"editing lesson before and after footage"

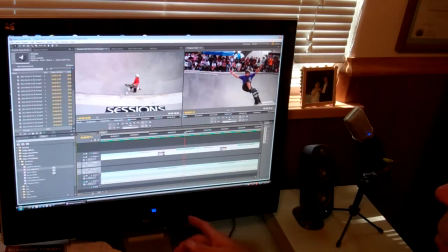(4:36)
Sometimes that's important, but in this case I wanted the sound to be consistent all the way through. I didn't want to break it up and have one over the other one. Now the background sounds in this event here had a lot of music in it,
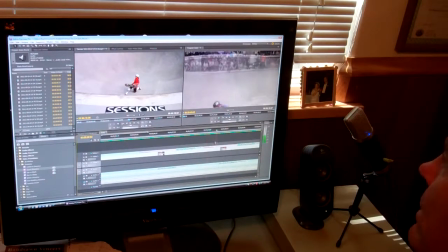(4:53)
and the crowd noises and everything that were on there were really good,
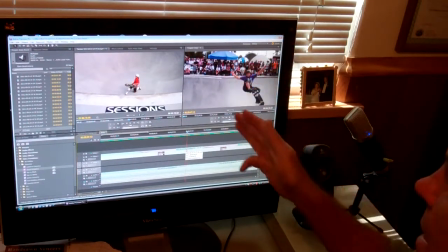(4:59)
but I didn't want the background music from the rock music that's being played here to be the sounds in the background consistently,
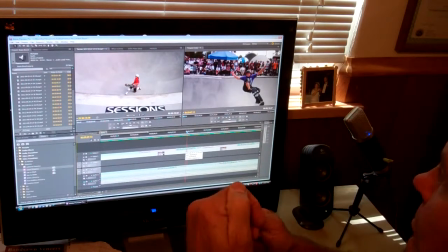(5:07)
because they kept changing the tracks. So as I'd be going on, I'd be going from one music sound to another music sound to another music sound, and that sounds really choppy.
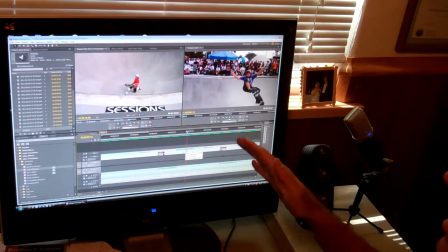(5:15)
But I didn't want to lose the enthusiasm of the crowd. So what I did here is I laid out, let's lay this all out again here, the audio in 3 different tracks.
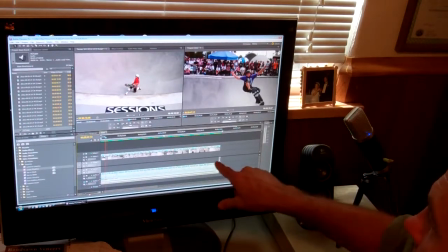(5:27)
So the audio track right here, I toned it down just a little bit, and then I've got a music track that I brought in that's the same length as the whole production. And that was kind of a high tempo piece that I put together that, in my opinion, matches the enthusiasm of the event.
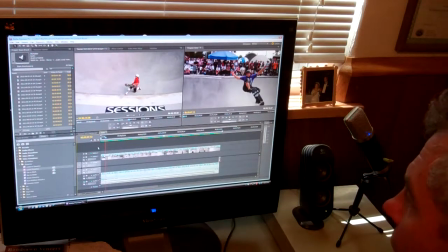(5:46)
So what I did, though, I wanted really to hear the crowd.
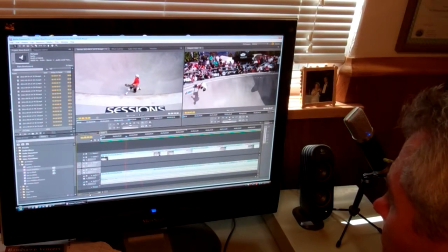(5:50)
Let me expand this here. I wanted to hear the crowd at certain points.
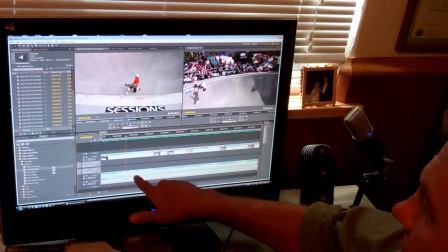(5:57)
I wanted to hear it consistently, but there'd be highlights. Like right here, I took the sound from the audio and I brought it up and then brought it back down, and you'll hear why.
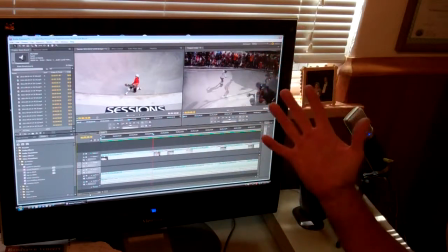(6:08)
So there was a little bit of a cheer in the background that I wanted to emphasize.
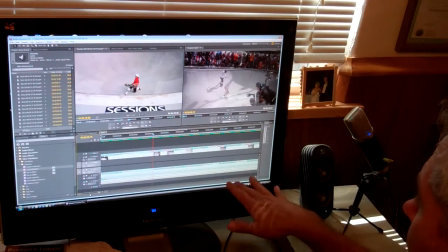(6:12)
Now I kept the noise level of the music down just a little bit so that it didn't overwhelm it.
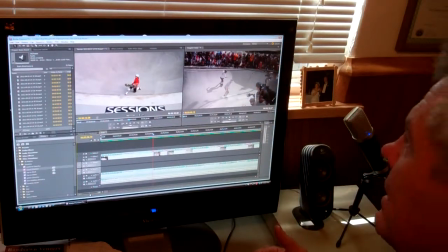(6:18)
I wanted there to be a blending of the two sounds. But I had to be very careful.
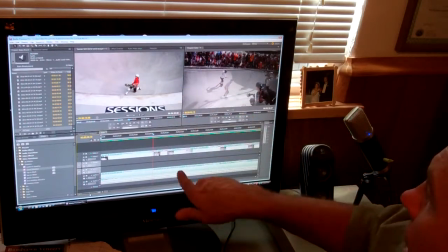(6:23)
All the way through on the audio tracks from the clips, I would bring it up when there was a good
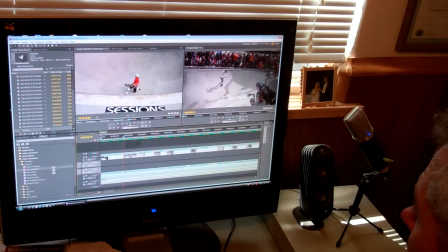(6:32)
enthusiasm sound. Like, here's another one over here. I'll fast forward up to this one. You can hear the enthusiasm here.
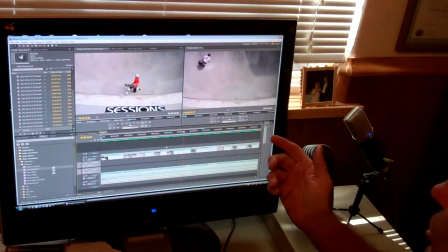(6:42)
So there was somebody in the background that shouted, and I wanted to bring that through. But if I kept the audio track all the way high throughout the whole thing,
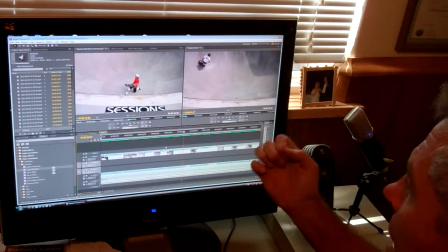(6:51)
then the background music would have come through and the continuity of the sound would have been disrupted.
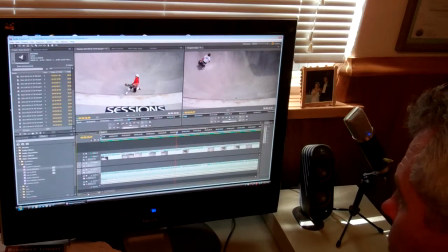(6:59)
Now finally, I said I put 3 audio tracks in here,
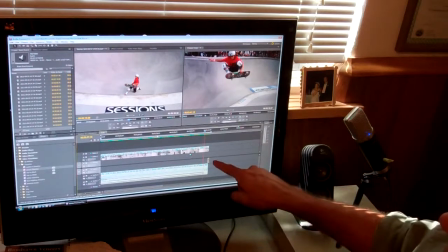(7:05)
and at the very end right here, you can see I dropped in just a little bit of an audio track. I've got the main sound, which I tapered down. I've got the main music, which I tapered down.
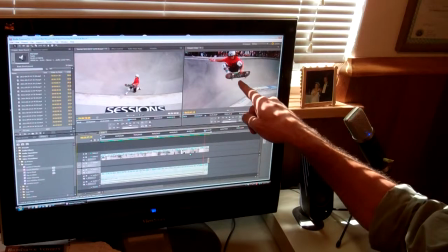(7:15)
But there was a point here where this skateboarder went to his knees,
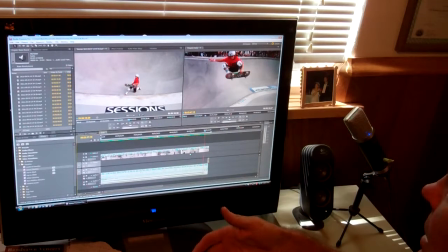(7:20)
and because it was the final moment of this whole production, I wanted that final sound to have a little bit of emphasis.
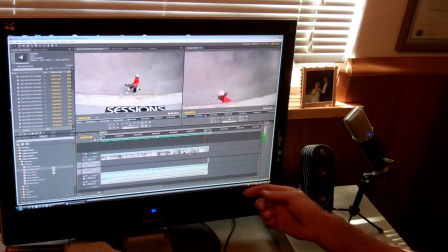(7:27)
So listen to the way I did this. So he's skating, he goes in the air,
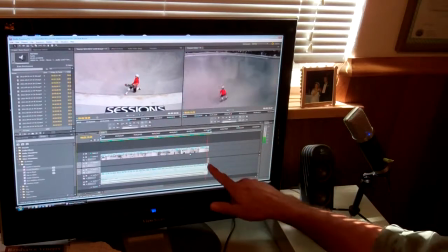(7:33)
still skating, not quite there yet, on his knees.
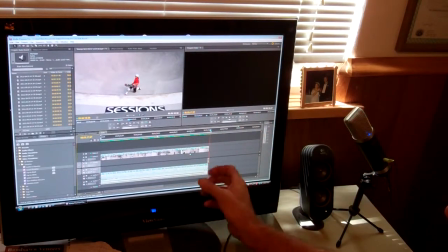(7:38)
So I took that little bit of a drum beat, I grabbed it from in here, I cut it out, dropped it in there, and then I faded it out quickly. So it just had one beat right at the right spot. So you can add emphasis to your work by
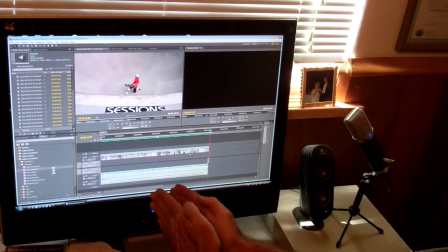(7:54)
finding bits of the music and just cutting a small section and copying it and dropping it in.
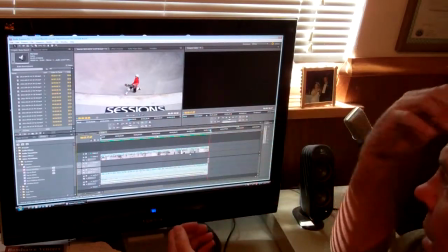(8:00)
You can have the same music, and then, you know, when somebody hits the ground,
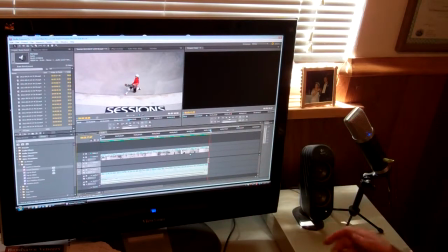(8:03)
you can have a drum beat or a cymbal crash or whatever you choose, and that will add emphasis through the music. So anyway, that's some of the basic editing that I like to do here, and stay tuned for the next episode of Your Education.